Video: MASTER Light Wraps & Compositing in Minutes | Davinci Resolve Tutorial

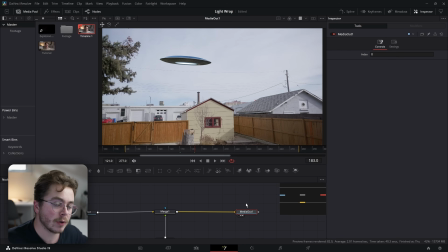Let's finish the effect by either A, building the light wrap from scratch, or in this case, I'm just going to use the plugin that I created.
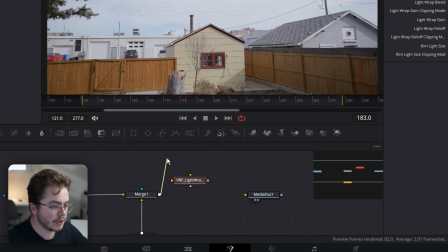I'm going to hit shift space bar, add VBF light wrap. I'm going to plug my footage into the green footage input, plug that into the media out.
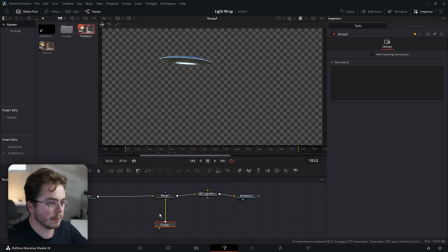Now I'm going to take my subject, which is my 3D element. If I press two, you can see it's just a mask of my 3D element already.
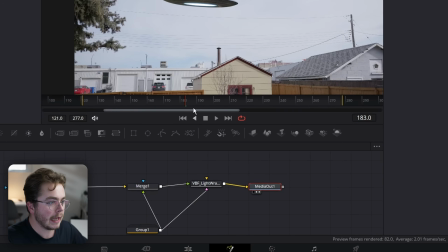And I'm going to plug that into the pink, which is my subject. And then for the light wrap in this case, the sky is bright blue.
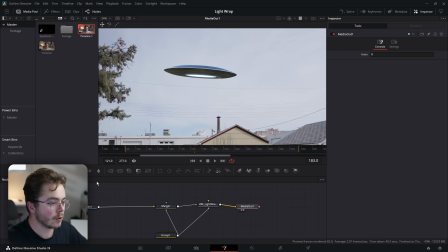So we're going to use that as the light wrap because we want to blend it into the scene. So I am going to add a bit of a blur to it just so that these power lines blur out. So I'm going to add a blur node, plug our media one in into the blur so now we're viewing that we can increase the blur by a ton just like so
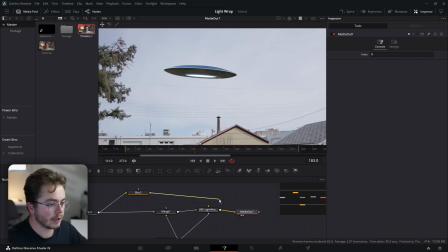let's look at our footage again and input this blur into the light wrap just like so now we have a light wrap
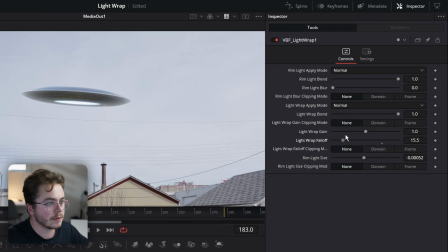obviously it's a little bit intense right now so let's turn down the fall off something like that uh let's maybe turn down the rim light
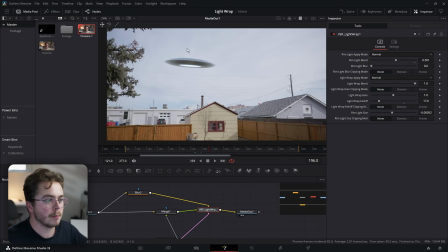a little bit something like that and now instantly we have this composited element that has light wrap around it and makes it look like it's further way and inside the sky now you're probably wondering how you can get this plugin for free and it is extremely simple all i'm going to ask you to do is head over to my instagram you can find the link down below in the description give me a follow and just send me a message asking for the plugin and i will email you a google drive link and send you the plugin absolutely for free now to install the plugin
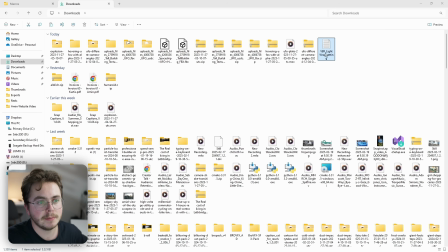you're just gonna get the file in your downloads it's gonna look like this vbf underscore light wrap dot setting it's going to look a little bit different on a
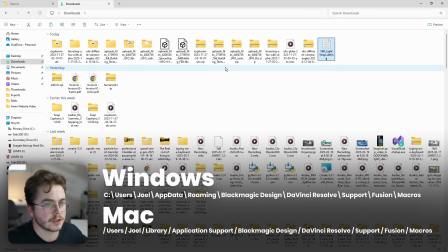mac of course and then you're going to go to this path folder that's on the screen right now and you're just going to drag the setting file into
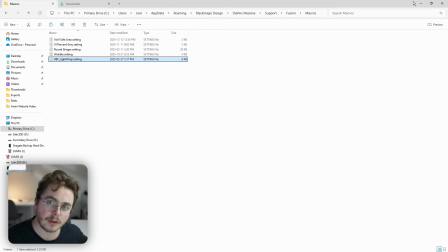that macros folder just like so copy it in you're going to restart fusion once and now just like i was showing you before if you
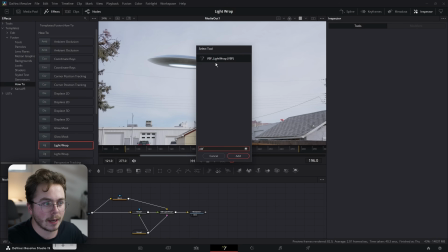hit shift space if you type in vbf that light wrap effect is going to show up just like so and you're ready to use it and again all you have to do go over to instagram give me a follow and send me a message I hope you guys really enjoyed this video and learned something new. Thank you again to audio for sponsoring this video till next time.